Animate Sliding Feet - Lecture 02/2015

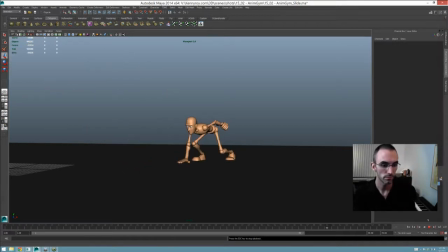58:36 It's so cool. It's so fun. I guess the main thing I'm trying to get across is I knew that with these sliding feet, what I wanted to accomplish was sort of a textural ending to this shot.
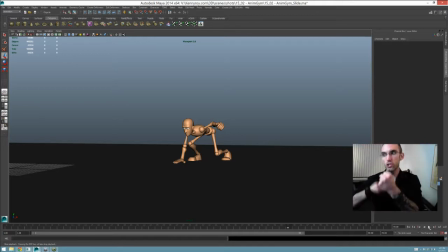58:56 So you have that big stretch and that crunch and that exciting sort of like moment, and it seems to be sort of going into this smooth finish because he slows into that last pose. But with the texture of those sliding feet,
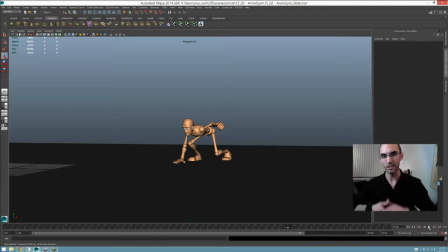59:11 you get an all over, a holistic kind of complete experience from this shot. It's got everything you need. It's got that sort of like really nice. I mean,
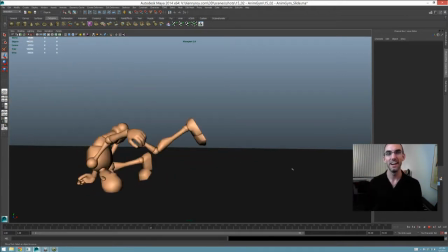59:26 I love how I just really quickly keyframe that eye line change, but it actually does look like he's, you know, pissed off and planning what he's going to do next. It kind of like it luckily turned into that. But at any rate, I guess the point is that if you know what you're trying to accomplish,
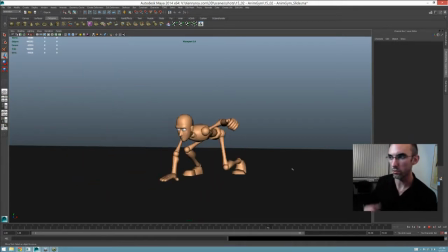59:44 then you can work and work and work until you get that feeling, until from watching the work itself that feeling emerges.
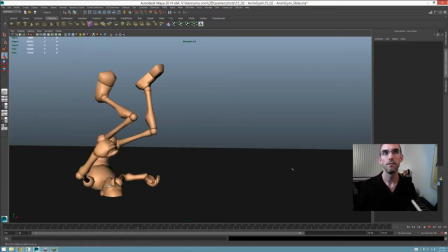59:53 And instead of trying to chase this perfect version of it in your head, and that's another thing.
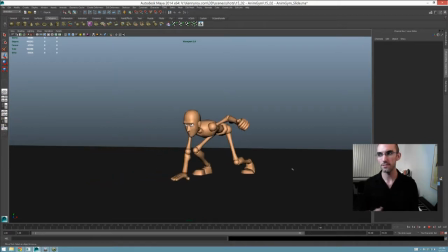60:01 If you know, I've said repeatedly that the best animators aren't taking one perfect, you know, step in front of another. They experiment and they can do 10 versions in the time it takes us to do one version. But also,
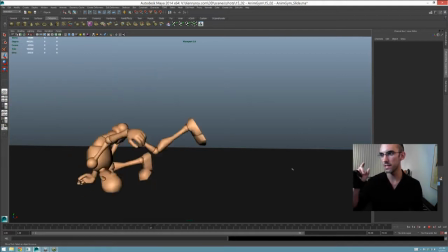60:18 they kind of let go of the result or the goal they're after being what's in their head.
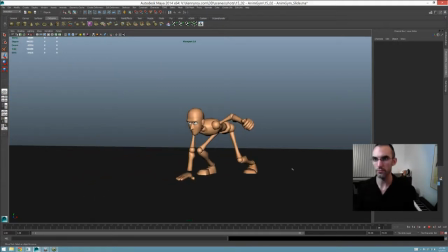60:27 Because if you're free, if you're truly free and experimenting in the moment, then something better will invariably come along. Something more inspiring and more, you know, more,
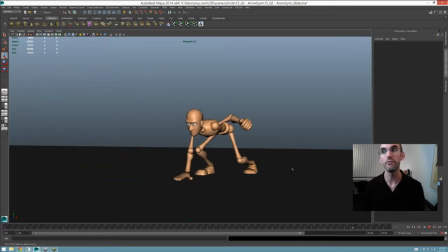60:44 fantastic. It will inevitably come along if you're free and open to it coming.
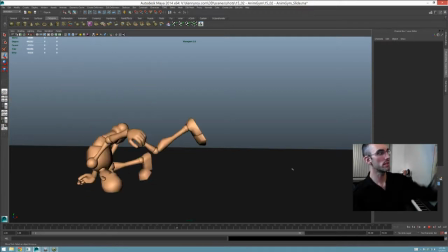60:51 Okay, you'll ignore this thing that is begging to be animated
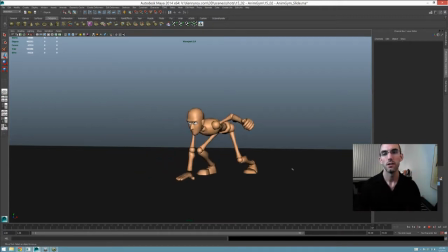60:57 in the pursuit of that perfect shot that's in your head. So. I guess what I'm trying to say is that I wanted the feeling of that sort of like texture in the feet as he's sliding,
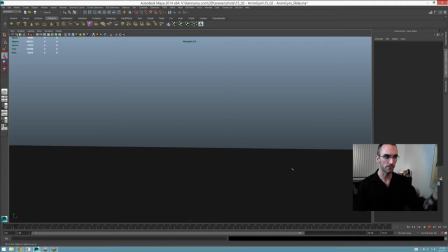61:11 and I didn't stop experimenting until I got the feeling that I was going after. So that's also a very important thing. Another thing with sliding feet, especially in a shot that's like this, that's sort of over the top.
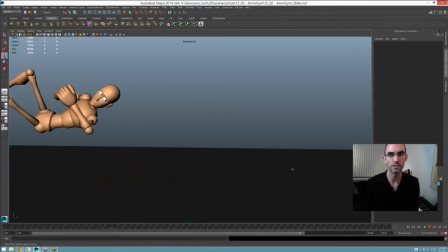61:27 This is sort of like a once in a movie kind of upshot. You know, the traditional, the 3-point stance, you know, the Iron Man, you know, or the Black Widow, or any one of the Avengers, I guess. I think they've all taken the 3-point stance in at least once in their films.
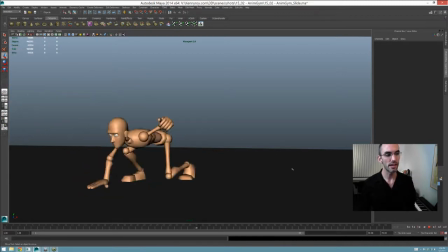61:44 But another thing with the sliding feet is that you need to make sure that you're not just creating the illusion of weight, and I kind of skipped over it, and I probably shouldn't have.
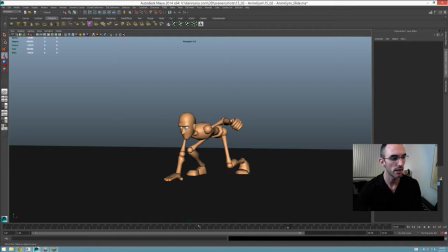62:00 So actually, let me go back and kind of say what I mean. I did here.
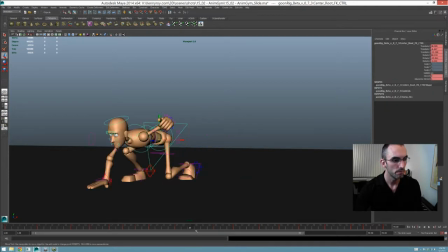62:05 I had him slowly raising up as he was sliding backwards, and so one thing that you could say is that the resistance.
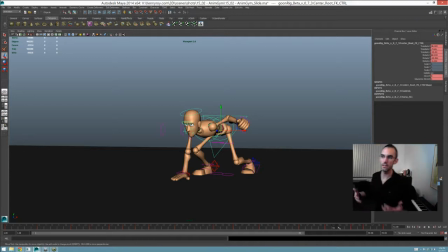62:18 Think about this as a body mechanics sort of situation. The resistance of him, of his legs pushing backwards, would not just be, you know, the legs finding purchase, the feet gripping the ground. It would actually be him pushing back, and whatever doesn't get
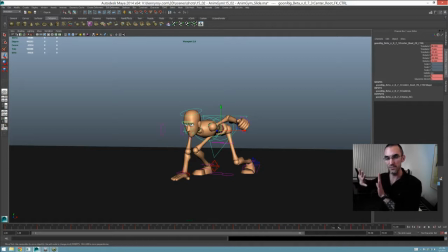62:37 converted into pushing back because his feet are sliding is going to be upward force, right?